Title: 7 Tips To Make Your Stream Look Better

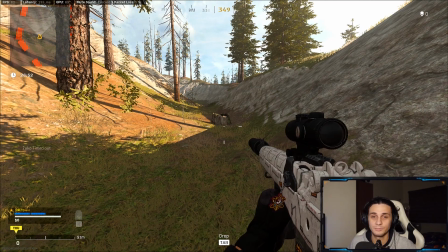For me as a viewer, that's really irritating because I might be watching to learn from that streamer, but he's blocking important information from the stream by putting his camera over that in-game overlay.
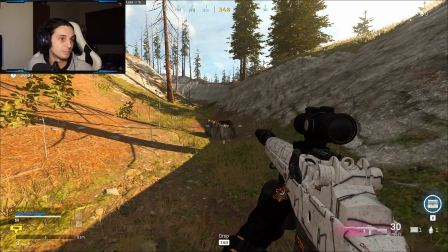Or let's say perhaps I'm gonna move my camera over the map. Now my viewers wouldn't know where I'm on the map. So if you're gonna put any overlays or cameras on your stream, guys, I'd suggest avoid putting those over the important game interfaces.
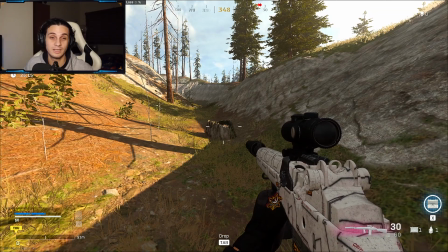Because I myself watch streams and sometimes I find it super irritating if I cannot tell what gun he's using, how much ammunition he has left.
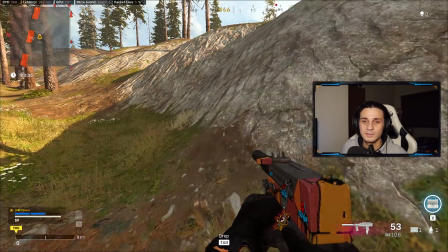Put your overlays in a place where it doesn't block important game interface. So for example, let me show you how my stream looks with all my overlay and whatsoever.
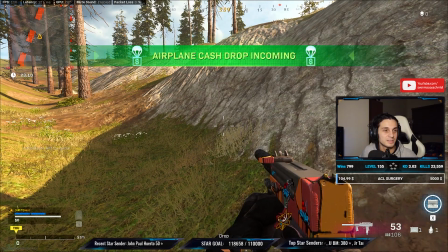So right now you can see my stream. So I have my camera, I have my stats, I have my social media handles, and it doesn't block any of the in-game interfaces.
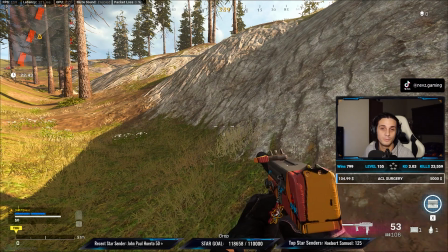So my viewers have all the info they need when they're watching. So I'd suggest you do the same, guys. Step number 4, camera angle. So if you're streaming with a camera, you want to have it at the best camera angle possible. So what's the best angle for your camera setup? I would avoid having your camera set up in a way where it would point from down below up to your face. Not only does it look unflattering most of the time, but if we apply basic photography, psychologically, the effect of a low angle shot makes the subject look strong and powerful, which sometimes means you could look intimidating to your viewer, which we most part want to avoid since we want to invite our viewers to watch our stream and talk to them and be friendly and whatsoever. So typically, you want to have your camera at your eye level or from above.
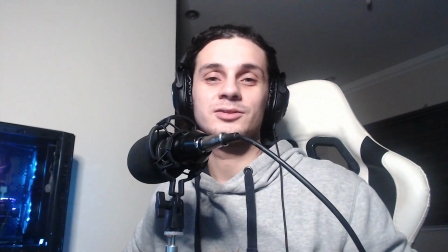So let me show you real quick what I mean by that. So right now I'm using my webcam to demonstrate this example.
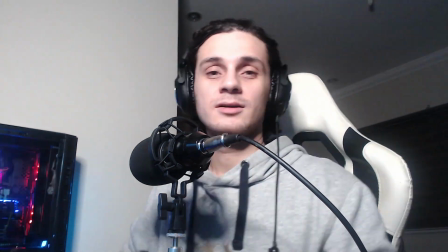So sorry for the bad quality beforehand. So this is an example of a low angle shot.
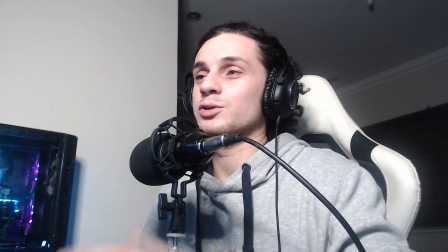Like if I was playing right now, this would look very weird and might also be intimidating. The viewer is looking from down below up to you,
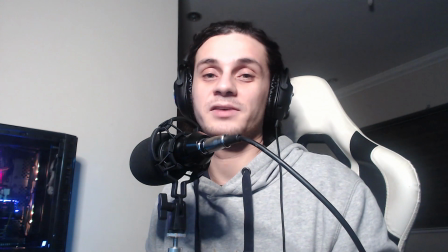which kind of can make the viewer psychologically feel intimidated because it makes me look strong and powerful.
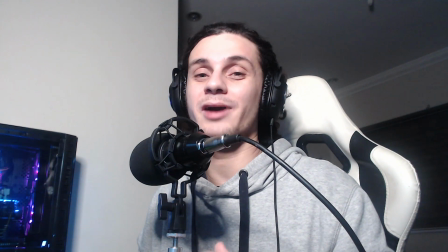And also, these type of low angles mostly don't look flattering.
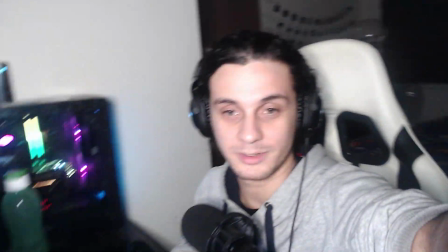Now, if I moved my camera up here to an eye level, perhaps, this would look already way better than having it from a low angle.
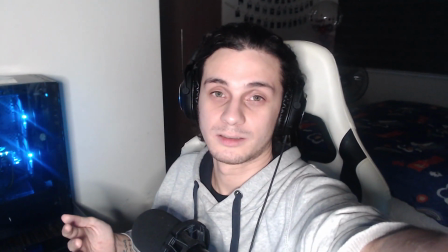Or move it a little bit more up, this would still be okay. But generally, I'd suggest eye level or a little bit above eye level. Whatever you think is better for your stream. So again, having your camera at a certain angle is a small detail, but it makes a huge impact. To add on that, I would also have the camera set up in a way where your face is facing your gameplay.
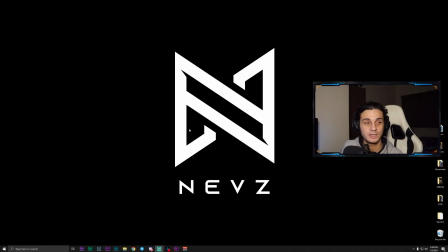For example, this was my game. You can see my face here. You generally want your face facing inwards of the screen rather than have it face outwards of the screen. So let me show you how it would look like if my face would be looking outwards of the screen.
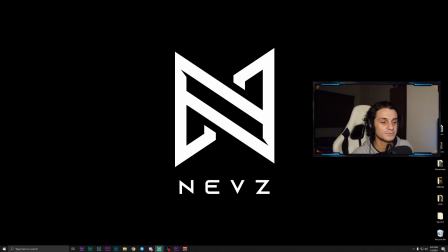So right now we have my face facing outwards the screen, and this looks weird because my eyes are facing outwards the screen, not inwards to the screen. So you want to have your face facing towards the middle or to your gameplay,
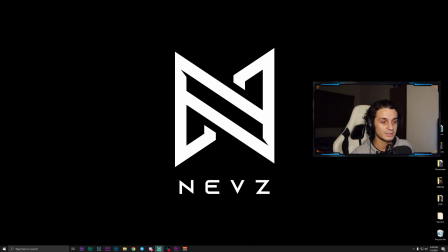because if you have your face facing outward of the screen, you'll turn the attention from your viewers from your eyes outwards to the screen. So let me show you the same principles just applied to photography. So for example, I have this photo.
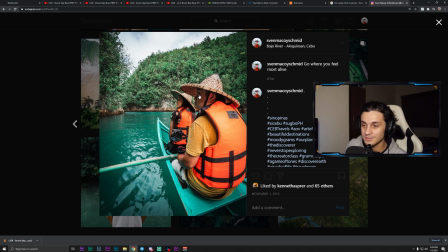If you look closely, you can see their eyes looking over here. They're looking towards their left. So we as a viewer are intrigued by what they are looking at. So our eyes go from their eyes to the left. So if we apply that same principle to our stream, we want to have our face facing our stream or our gameplay.
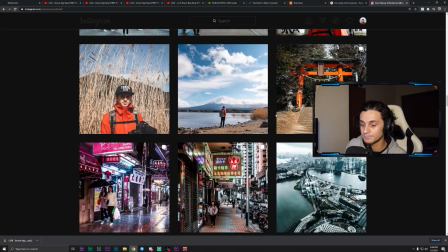Or another example, here. This is me in Kamigin, by the way.
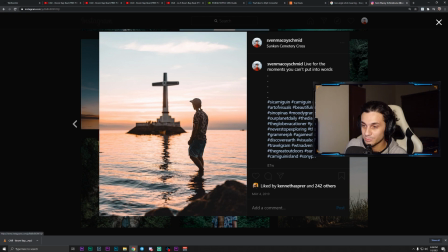So as you can see, first we look at the subject, which is me. But since I am staring at this cross, it draws our attention to this cross. So basically, we want to guide our viewers' eyes where to look. So if we apply it to our stream, we want them to look at our gameplay, not outwards of the screen.
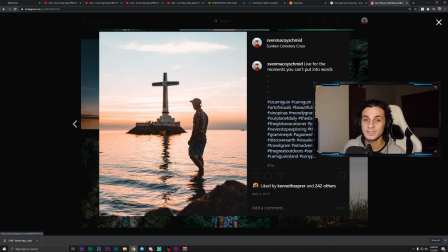However, I'd say for those who are using a front angle shot are exempted for those. You don't necessarily have to change your front angle shot to make it look inwards.